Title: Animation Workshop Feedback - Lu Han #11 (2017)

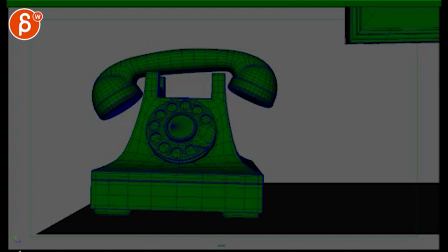4s
All right, let's check out the shot first. Oh, nice.
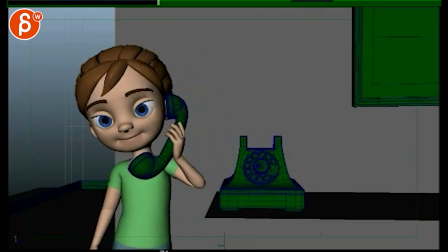9s
Yeah, I like that phone ringing.
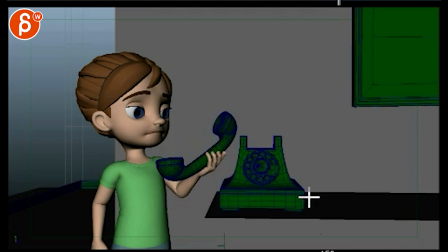13s
Actually, let me bring this movie down and actually this one too and bring
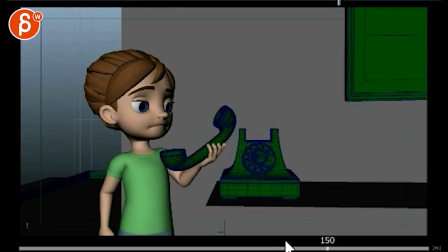22s
the frame count. So I need a frame counter.
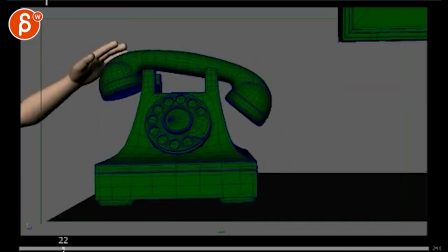26s
So you can see I'm starting at frame one for this shot and it continues so don't forget I need for encounters so
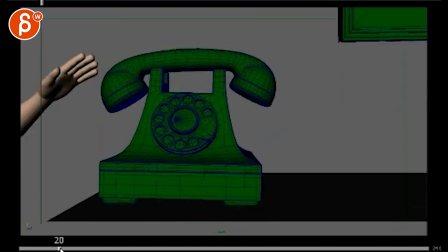34s
let's see this is pretty cute but I think it's a it's a bit even in terms of it's always moving I think there could be a bit of a ring stop ring and
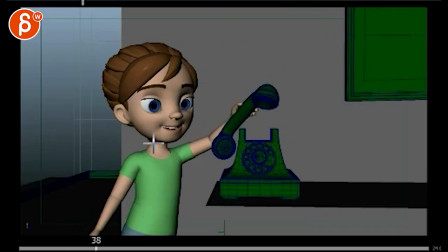48s
then she grabs it so it's not always always moving around and
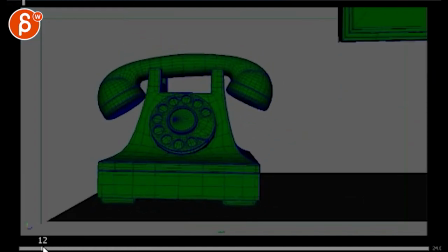55s
then it's a bit much I guess it's a lot not of big shape you're coming in you want to be like that first frame like just a little bit and then the next frame this and then extreme that so it
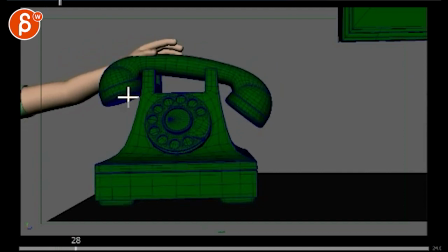74s
doesn't pop so much into frame and then watch out you got some intersections here
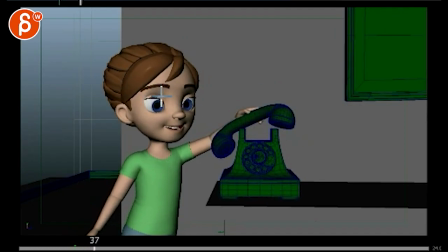81s
and then she picks it up like this.
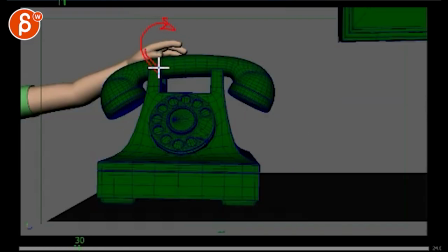86s
You can start probably rotating the hand this way and kind of curl your thumb around you know so that you get the sense of the hand is going to come in like this to grab the phone you can see the thumb coming around here.
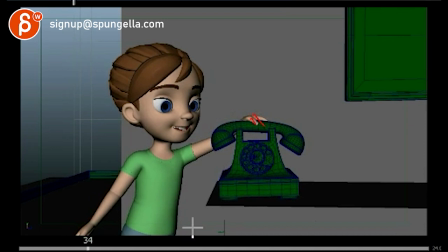104s
So you're getting into this a bit sooner. I think that's pretty much it for this shot.
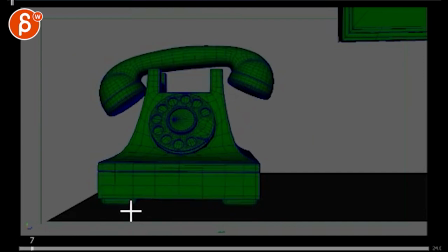109s
It's a quick one. The only thing I would also say is it's a bit of a weird...
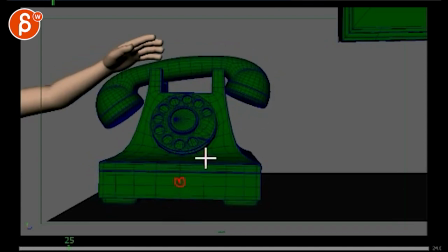120s
You have your pivots here and then the whole phone is up in the air.
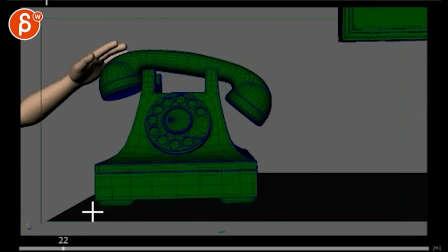124s
It just kind of wiggles left and right, left and right. Versus it would have to pivot off of here. Imagine it's flat on the ground and there's your pivot and then it goes off like this. And then boom. And then the pivot is here, and it goes off like that, like that corner is down, that corner is down.
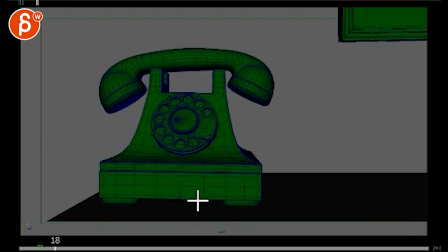143s
And right now, it's kind of pivoting off of here, and it's never, and it's kind of moving left and right. It's not quite what it should be doing if an object is bouncing around.
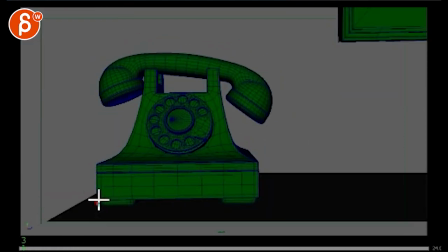156s
Something feels weird and wiggly. So just make sure that you're going to have to go frame by frame, and you've got to put the pivot here, pivot here, and then just go left and right, left and right. Alright, that's my last one.
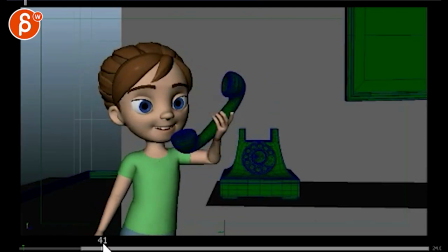171s
This is a bit floaty here, you bring the phone there, it's better, it's definitely better, it doesn't hit her face anymore, which is good,
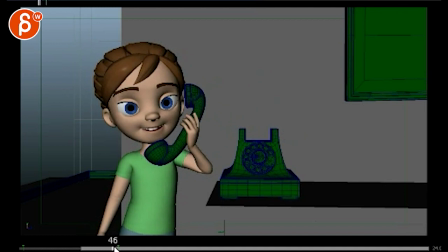178s
but now it has that moment of you get to here and then it's this long, long rotation, especially in the head, it starts to feel a little bit floaty.
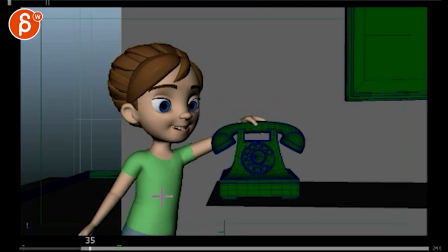196s
And I saw your mail, you mentioned that sometimes you already do the shoulder and offset part, but that's still not enough and sometimes you forget it. Yeah, the problem is that you just gotta put up a list, like you know, I have a one, two, three, four, I gotta do this, this, this, this, and tape that next to your monitor. And every time you do something, you follow that list.
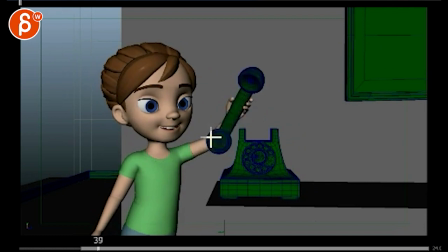216s
Because right now, if I look at this, right? I look at this arm. As this arm bends, there's nothing in the shoulder.
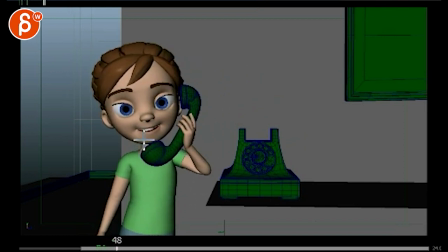223s
There's nothing in the chest, right? When she moves her head, it seems to be all in here. And not really anything in here. I see a slight move maybe. Also, she's doing...
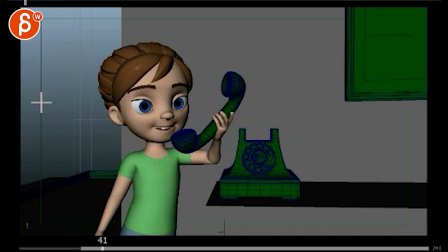239s
Let me do this here.
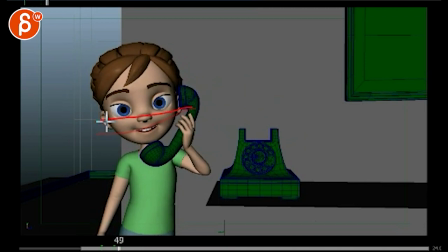243s
Here, there we go. It's pretty much on a straight path, right? There's no There's no arc. She doesn't have an arc in there.